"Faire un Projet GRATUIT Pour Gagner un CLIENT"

Amis vidéastes, bonjour, on se retrouve, ça fait un petit moment qu'on n'a pas fait de vidéo et du coup je voulais vous tenir informé, où est-ce que j'en suis, je viens de ressortir d'un petit projet et du coup je me suis dit, c'est l'occasion de vous montrer comment est-ce que je fonctionne dans ma prospection comment est-ce que je fais en tant que vidéaste et photographe pour lancer mon activité puisque je suis tout au début et je la documente pour pouvoir t'aider toi aussi si t'as pas encore trouvé comment lancer ton activité pour apporter ma petite pierre à l'édifice et pouvoir booster ton activité Avant de passer directement sur la timeline pour vous montrer ce que je fais, je voulais vous faire un petit contexte et avant ça vous dire que la formation qui est gratuite, petite formation qui est gratuite, avec le lien en description pour trouver votre premier client en 5 jours, est toujours disponible. Il y avait un petit problème avec le Loom que j'ai réglé, donc si jamais tu avais pris la formation et que tu n'arrivais pas à accéder au Loom, c'est réglé. Et si jamais tu ne l'as pas prise, c'est gratuit, donc n'hésite pas à aller regarder ça en description. Donc, dans cette formation, je parle notamment de comment est-ce que je prospecte des clients avec des prestations gratuites. Et là, c'est ce que je vais te montrer aujourd'hui, puisque j'ai prospecté une architecte qui fait des choses super intéressantes près de chez moi. Donc, c'est un client qui m'intéresse et ça, c'est vraiment un point important. On ne peut pas offrir des prestations comme ça à tout le monde. Là, c'est vraiment une typologie de client qui m'intéresse et que je n'ai pas fait. Donc, le but, c'était de lui offrir quelques photos d'une réalisation et également une petite vidéo. Alors, petit problème avec ce type de prestation, c'est que du coup, comme c'est du gratuit, je ne peux pas mettre en place une grosse production. Donc, c'est-à-dire, je ne peux pas venir avec full éclairage, full studio, préparation, etc. Donc là, je suis venu, je suis resté à peu près une heure sur place et je dois lui livrer, en ce laps de temps qui est petit, pour ne pas que ça me coûte trop en investissement, quelque chose de qualité.
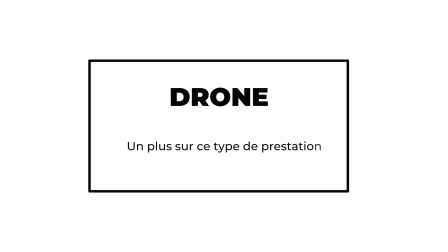(1:48)
Donc, j'ai réalisé plusieurs photos que tu vas voir affichées, qui est tout simplement une réalisation d'une maison qu'elle a pu faire, donc rénovation totale.
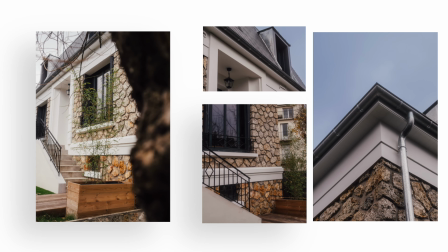(1:57)
Et le but, c'est de lui livrer plusieurs photos qu'elle puisse les utiliser sur ses réseaux sociaux ou sur son site internet.
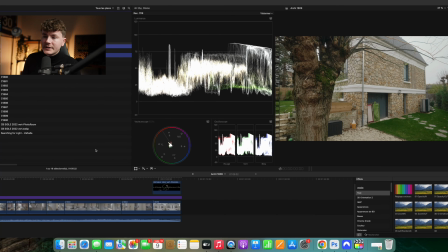(2:03)
Là, je vais m'attaquer et je passe directement du coup sur Final Cut à quelques petites vidéos qu'elle va pouvoir mettre notamment sur son site internet et sur ses réseaux sociaux. Donc, j'ai fait deux formats, un format 16 neuvième et un petit format vertical avec une vidéo qui est plus courte.
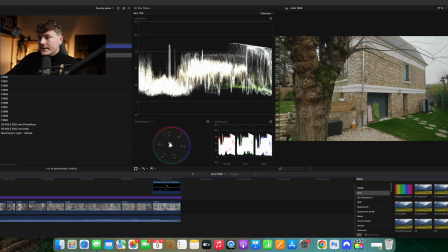(2:17)
Le but, comme je le disais, c'est d'avoir une vidéo qui n'est pas trop longue puisque là, vous voyez, elle dure une minute. Elle aurait même pu faire moins. Après, je ne voulais pas quelque chose de trop dynamique puisqu'on est sur de l'architecture. Donc, le but, c'est d'avoir aussi quelque chose qui est intéressant à regarder visuellement.
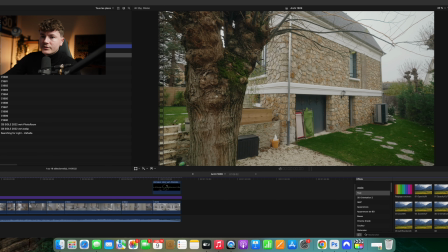(2:33)
Je vais vous enlever cette partie-là que vous voyez en plus grand. Donc, ce que j'ai fait, puisqu'il y a eu un rehaussement de toiture,
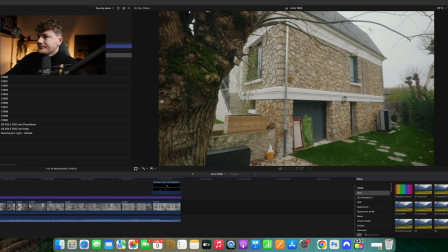(2:43)
c'est que j'ai commencé en filmant un petit travelling pour qu'on voit
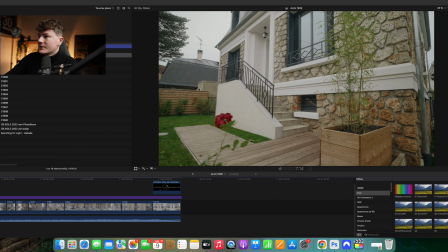(2:48)
bien la maison donc là on va avoir un travelling sur le côté également et là vraiment le dernier plan
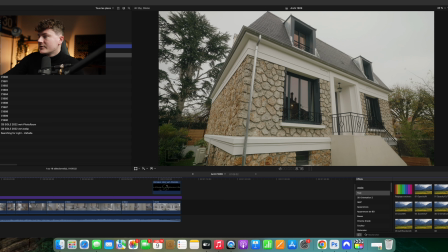(2:53)
extérieur, c'était vraiment pour qu'on puisse voir ce fameux rehaussement qui est hyper intéressant alors après ce qui est frustrant dans cette prestation là c'est que si j'avais pu ça aurait été mieux de venir avant de pouvoir avoir justement le avant après et également je serais venu avec un drone pour vraiment faire le tour de la maison ça aurait été vraiment quelque chose de top
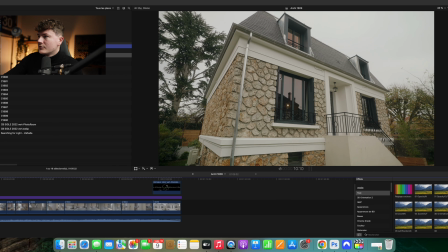(3:14)
donc là vous voyez petits traveling également pour contempler cette façade qui a été complètement refaite.
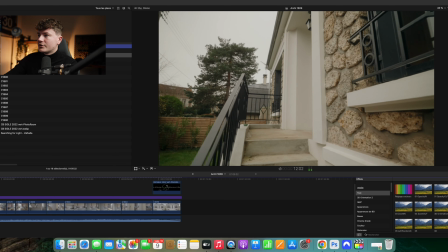(3:21)
Ensuite, j'ai mis un petit plan pour justement avoir la transition de l'entrée dans la maison, comme vous voyez.
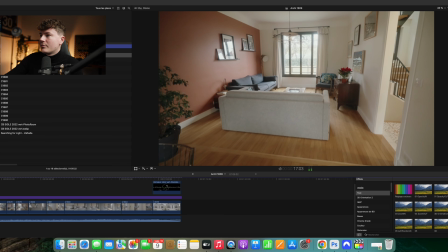(3:27)
Donc après, ça va être des enchaînements de plans intérieurs.
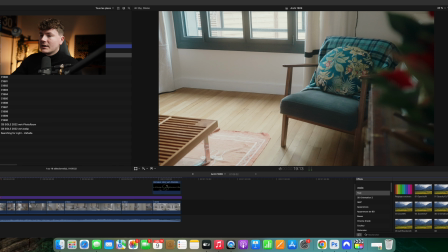(3:31)
Ce que j'aime beaucoup faire, c'est de regarder quelques détails, parce que là, vous voyez, il y a un plan juste avant qui est plutôt généraliste.
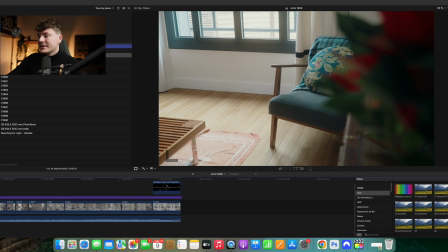(3:38)
On va voir une pièce. Et là, j'aime bien après à chaque fois enchaîner avec quelques plans de détails, une profondeur de champ. Là, toujours intéressant, on voit qu'il y a un bouquet de fleurs devant pour découvrir la décoration.
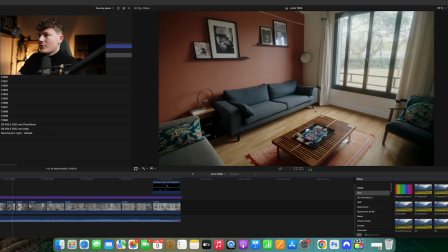(3:51)
Et après, à chaque fois, on repart sur un plan beaucoup plus généraliste. Encore généraliste.
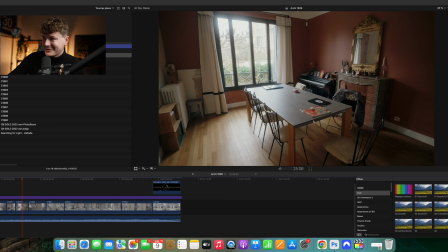(3:56)
Pareil, si j'avais eu plus de temps à accorder, j'aurais fait attention à tous les détails. Ranger, enlever la veste, essayer de faire beaucoup plus de mise au point.